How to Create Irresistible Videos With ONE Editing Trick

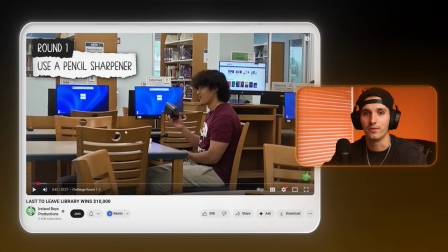(12:27)
All these questions come in the minds of the viewers as they see these clips. Now, another tiny little visual I added are these little round 1 challenge animations.
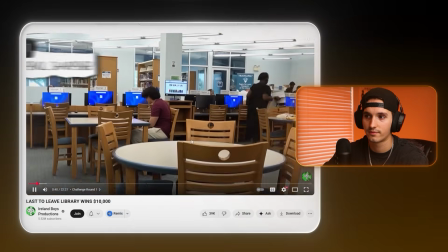(12:36)
So round 1, use a pencil sharpener.
No. No, bro.
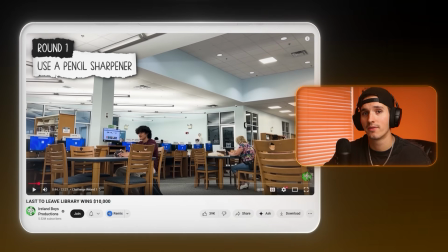(12:40)
This visual just kind of creates a mini curiosity gap in the mind of the viewer as like, okay, how is using a pencil sharpener going to go? How are the people going to react? As soon as the audience sees what they have to do, they're like, oh, what's going to happen? How's this going to go? So these are just kind of acting as like little mini curiosity gaps as the challenge goes on to keep them watching to see how each challenge goes.
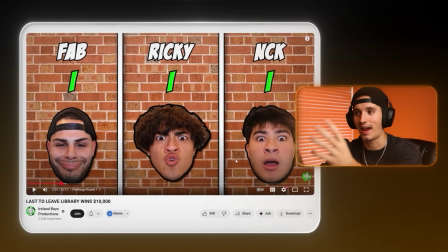(13:02)
So this screen also, this tally screen of all the points they have, this also goes to create a bit of curiosity because each time I show this screen, it's showing the points and the rounds that they've completed. It's a reminder to the audience subconsciously that this is a challenge, and this gets the question in the minds of the viewer, who do they think is going to win this challenge?
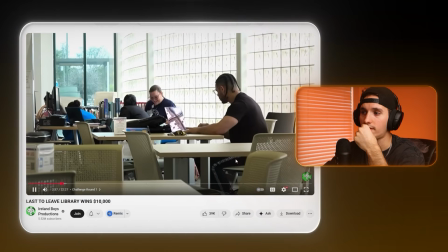(13:19) Now that round 1 is completed, it's time for round 2, and this is where things get interesting.
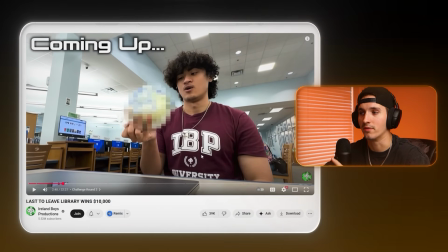(13:24)
So not only does the voiceover say, and this is where things get interesting, but we've layered in the visual of Ricky pulling out something that's blurred. This is creating a bit of curiosity to what's that blurred thing that he's revealing. And then it also says coming up, letting the audience know that this is coming up next and they need to stick around to watch it. This is nothing too crazy or too technical, but this is instilling curiosity in the minds of the viewers as they watch this. Now, the last visual I want to talk about is something that I added to create a little bit of a foreshadow in the audience, hinting that something is about to happen and creating the curiosity of whether he's going to do it or not.
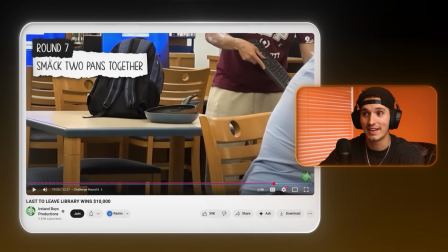(14:02)
So he pulls out the pans, I zoom in on the pans, and I add the visual round 7, smack 2 pans together. So this tells the audience without explicitly telling them that he's going to want to smack the 2 pans together and he's about to do it, right? This gets them curious. Is he going to actually do it? The cop is standing right there. What is he going to do? How's the cop going to react? Is he going to get arrested? Adding this visual and hinting and foreshadowing that he's about to smack the 2 pans together creates a ton of questions in the minds of the viewer, getting them to stay and watch to see if he actually does it or not. All right, so the last thing I want to show you are the sound effects and music that I added in this video to create curiosity gaps.
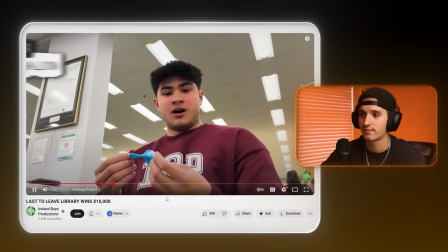(14:38)
So one really good example are the sound effects I added right here. So that's the Among Us imposter sound effect.
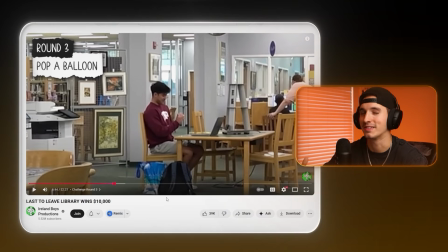(14:47)
And so that sound effect alone already has like a mysterious kind of like what's going on here kind of vibe, right? So naturally that sound effect already kind of creates curiosity, but putting it right here as he notices he has to pop the balloon, it's kind of foreshadowing that something bad is about to happen.
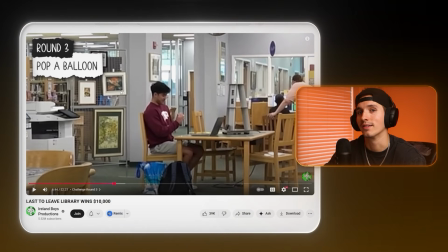(15:04)
And so naturally the audience is going to now wonder what's about to happen. Now, another example of the sound effects that I use are before each round, I added a riser and a hit sound effect.
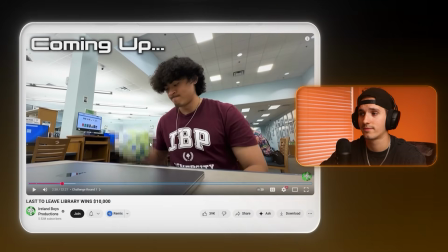(15:14)
Let me show you what I mean.
Things get interesting.
All right, so notice there was that riser and then there's that deep, dark bram, that cinematic bram hit, right? So what these sound effects do is they signal to the audience that something is about to happen. And it doesn't tell you what, it just subconsciously makes you feel that something big is about to happen. The riser increases tension, which makes you like kind of physically uncomfortable in a sense. And then the bram, the cinematic dark bram, is just a deep, powerful like commencement cue that lets the audience know something big is about to happen.
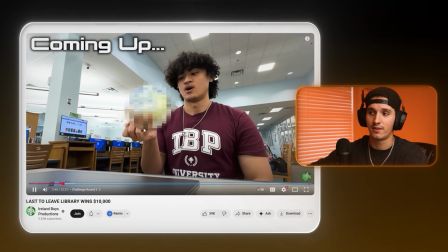(15:46) And this is where things get interesting.
Riser increasing tension, and then the deep dark bram sound effect was like boom, like damn, like round two, like this is gonna be big, right? It's subconsciously reinforcing in the minds of the viewer that something big is about to happen, which naturally raises questions in your mind. What is that big thing that's gonna happen this round? So that was me going over the 4 ways in which I created curiosity gaps throughout this video. I added voiceovers, cutaways, visuals, sound effects, and music, all intentionally designed to create curiosity throughout the entire video. And now that you've seen me do it, I'm gonna talk about all the ways in which you can do it yourself. All right, so by now you not only understand the psychology behind curiosity gaps, but you should also start to be able to notice them when watching videos.